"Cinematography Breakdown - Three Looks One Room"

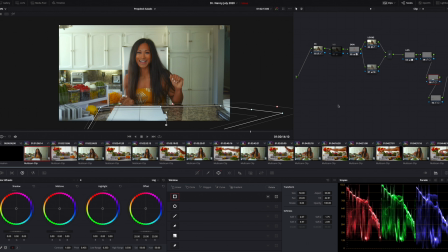(20:36)
So again, we just created another mask, and then increase the exposure. This is with the mask off, and then this is with the mask on, right? So off and on, right?
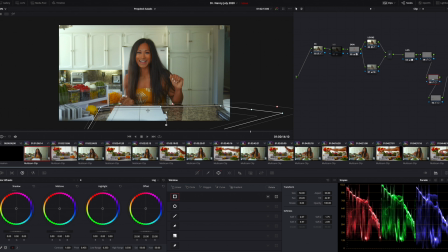(20:51)
It's so subtle, but it just adds a little bit more because we want to create more of a pleasing scene since we have so many variables here.
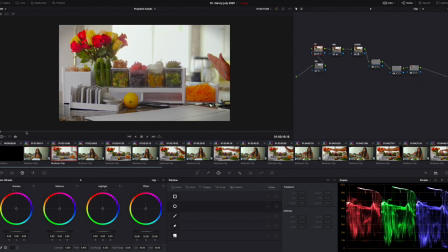(21:00)
And then this is with our B cam. This is with the GH5 on a SLR Magic 35mm Hyper Prime. This is one of the old ones, like Micro Four Thirds ones, and you can tell, right, if I zoom in a little bit, right, you got some.
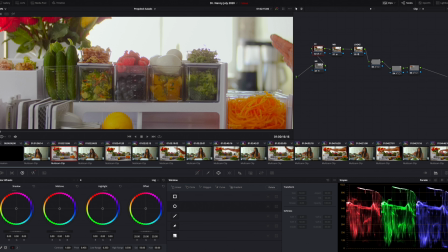(21:15)
We got some chromatic aberration happening here, some purple fringing, but that's just because the lens is like, it's just an old lens, right?
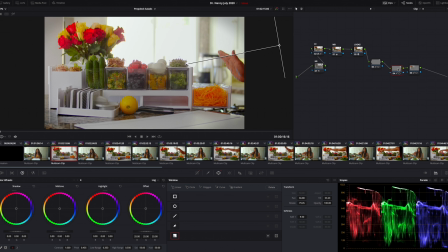(21:24)
What did we do here? We created a little bit more contrast in scene, since again, this is the hard thing about shooting multiple cameras, is how do you light different things, but you have to shoot at the same time.
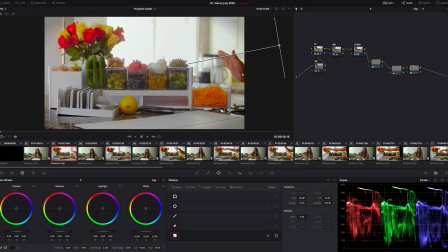(21:36)
Okay, I wanted more contrast on camera right, so again, we just create another gradient filter. This is with it off, and then this is with it on, right? So it's just very, very, very, very, very subtle. And then here, our flowers looked a little dead.
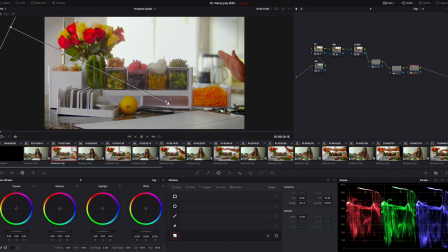(21:56)
So again, another gradient filter, softening it, and then this is with it off, and then this is with it on. All right, so off and on.
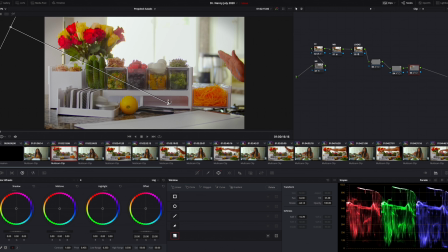(22:10)
Now, these are little tricks that you can do in post. I'm always a proponent of getting everything in camera as much as you can, because that way you stay committed to the image that you originally had intended to make, right? Not saying you can't do things in post-production,
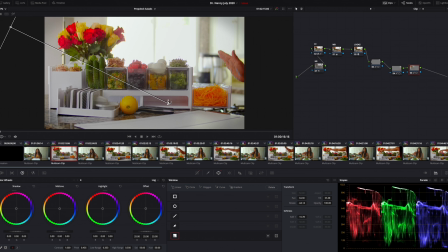(22:27)
but it's better to get everything in camera so that way you spend less time fixing things in post-production, right? You shouldn't have to fix things if you can get it done right in the first place. So if I had that other nanolite tube overhead, that would have taken care of the exposure over here, right?
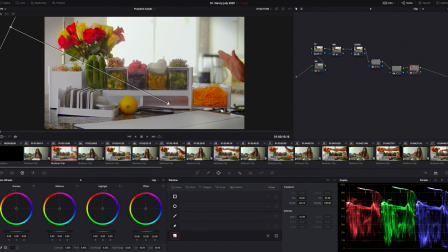(22:45)
I probably would have still just added this little guy here just for contrast. Oh, sorry, just for contrast purposes, right? That's not a big deal, right? It's just so subtle, not a huge deal at all adding that. But having to add this other power window here for light, I would have just preferred to have a nanolite tube overhead.
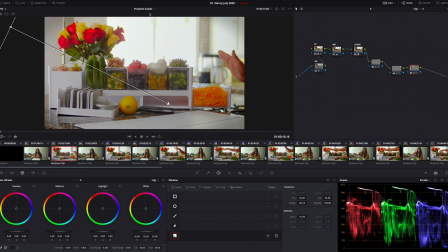(23:06)
With the grid in front of it and maybe some diffusion wrapped around it, just to bring up our overall exposure for our products here. And I think that does it. Let's just go back here. Yeah, so I think that does it, friends. We want to create layers of light. We want to create depth cues. We want to create color contrast if needed and if we can. And then we also want to not make our key light look too sourcey, look too punchy. But if you don't have the right tools for the job, you have to use what you got, right? We always say that use what you got. It may not be the best options, especially when it comes to lighting, right? Because lighting is more involved than camera. It always is. So if you don't have the best location, if you don't have the best tools, if you don't have the right tools, but you got some tools, you have to be able to know the strengths and weaknesses of those tools, and you have to be okay with the end result and then just shoot, right? Because I could have easily spent 20 minutes, right, trying to dial in. Looks a little bit too under. Okay, now it looks a little bit too over. It looks a little bit too under. And then I would have tried to do something about this back window. It's like, okay, well, what if we try to put a power window here in post? It's gonna look too fake, right? It's just not gonna look realistic. Do I have any more lights? Can I push in some more light here? Oh, even over here, right? You can see our Ultramax is just really filling in this entire kitchen, and you can see it hitting here.